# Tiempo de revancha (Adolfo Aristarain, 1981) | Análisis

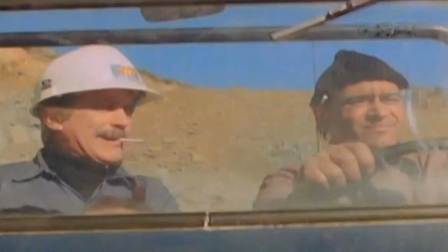949s
Otro ejemplo de un personaje que no se involucra. Un personaje que está simplemente pateando para el lado de él, jugando por sí mismo y no metiéndose en cuestiones de identidad, de política, de pertenecer a un grupo, de ayudar a los demás. Es una especie de individualismo que vemos acá.
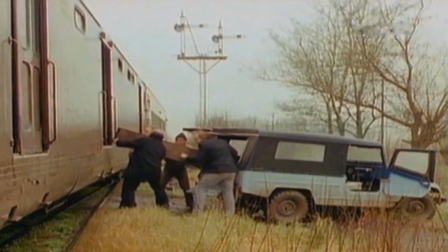967s
Nuevamente vemos una imagen de un tren y esta escena me parece sumamente cargada de significado porque podemos ver al atabud cómo lo hacen entrar en el tren. En otras palabras, el progreso, que es lo que el tren representa,
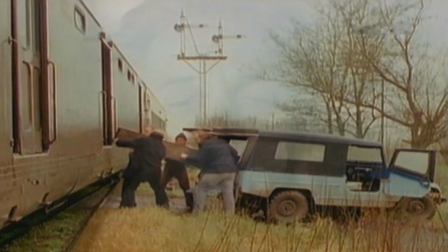981s
se alimenta de los cadáveres y de los cuerpos de los trabajadores.
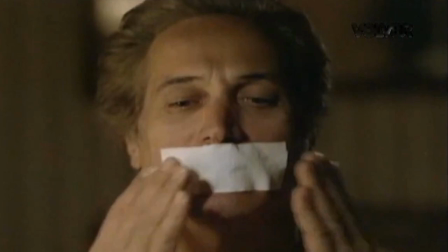987s
Acá lo vemos a Pedro tapándose la boca y autoimponiéndose el silencio. Y mientras estaba, cuando estaba buscando información acerca de la película, como para tener una idea mejor y una idea más rica de lo que significa esta película, Di con un ensayo de un crítico que se llama Jaume Peris Blanes.
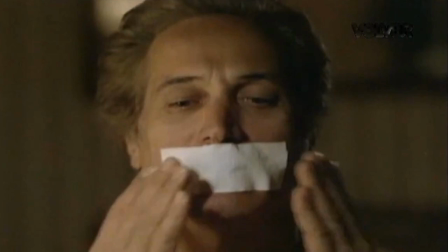1007s
El ensayo es del año 2008 y el título es Desplazamientos, Suturas y Elusiones. El cuerpo torturado en tiempo de revancha, La noche de los lápices y Garage Olimpo. Este es un ensayo que apareció en la revista Especulo, les voy a dar los datos, el título y el autor en la descripción de este video para darle crédito,
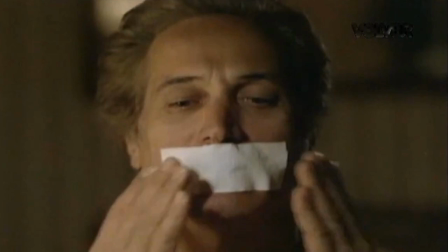1027s
porque me parece que Jaume Peris Blanes tiene una idea muy interesante, varias ideas diría yo, en este trabajo. él nos muestra y nos cuenta cómo Pedro se autoinflige el encierro y la tortura a la que fueron sometidas tantas personas durante el
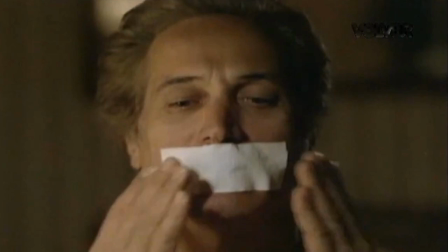1044s
proceso entonces estamos ante un caso de expiación por parte de Pedro está tratando de de alguna manera reparar el hecho de que a él no le ocurrió nada y que él sobrevivió y que él ahora puede tratar de vivir y de sacar dinero y de ganarse la vida como cualquier persona mientras que tantas otras personas perdieron la vida o fueron torturadas,
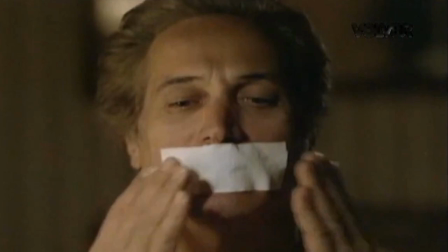1064s
etcétera, etcétera. ¿Por qué él se autoinflige este encierro, esta tortura, este silencio que vemos en esta película?
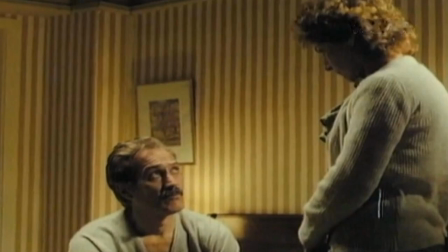1072s
Pero realmente esto es lo que ocurre. Por ejemplo, el tema del encierro, que es un tema central en el cine argentino, como yo les he comentado en otras ocasiones, lo vemos también en esta escena de la habitación. Él se encierra en esta habitación. Y no sé si estoy tratando de leer mucho acá, pero miren el empapelado, es un empapelado horrible,
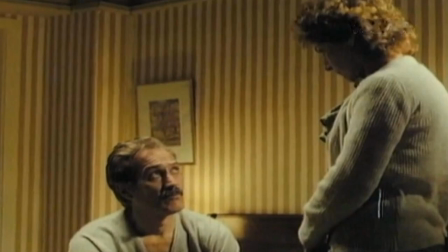1089s
estas líneas verticales que tal vez, si no estoy leyendo demasiado acá, nos recuerden a barrotes de una celda,
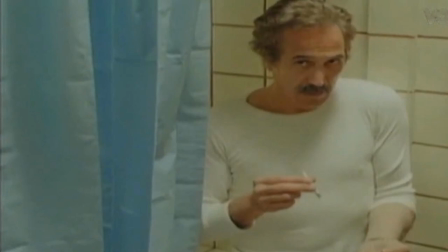1099s
puede ser, es una manera de mirarlo tal vez, y también las torturas, por ejemplo en esta escena del baño cuando él está con el cigarrillo, de alguna manera entrenándose para no hablar, que es lo que tantas personas que fueron torturadas estaban tratando de hacer,
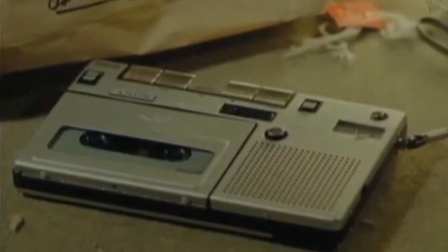1115s
de no hablar, aún ante estas torturas horribles que sufrieron y también está el tema en otra especie de alegoría con lo que estaba ocurriendo en esos años con el tema de que las conversaciones podían estar siendo grabadas esta idea de que tal vez a todos nos estaban escuchando que nadie se salvaba de
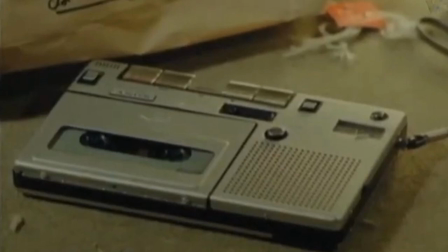1135s
esto y de que no se podía hablar porque uno no sabía con quién hablar no sabía si se podía hablar con seguridad ni ninguna de este tipo de cosas Entonces era una situación realmente terrible y esta película por eso la llama Claudio España,
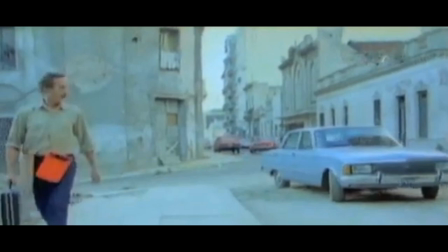1150s
una metáfora del silencio. Como para reforzar también esa conexión con lo que ocurrió durante la época de la represión, tenemos que este auto que se acerca a Pedro hacia el final de la película es nada menos que un Ford Falcon,
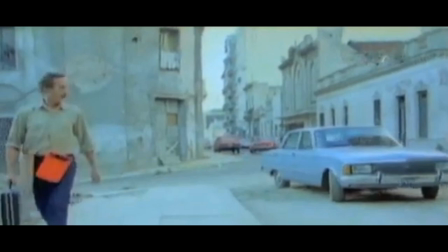1166s
que es un auto que por supuesto en Argentina está cargado de significado y lo podemos ver en tantas otras películas.
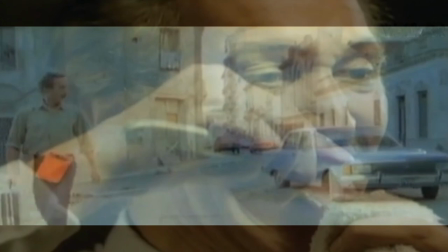1172s
Por ejemplo, en la película ¿Qué es el otoño? Aparece un Falcon en una escena clave también.
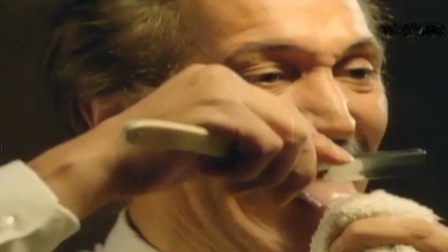1177s
Esto no es casualidad, por supuesto. Y tenemos entonces el final, que a mí me resultó chocante. Yo no esperaba este final y creo que la idea de este final es justamente que sea un final chocante. Podemos preguntarnos, ¿por qué Pedro decide cortarse la lengua?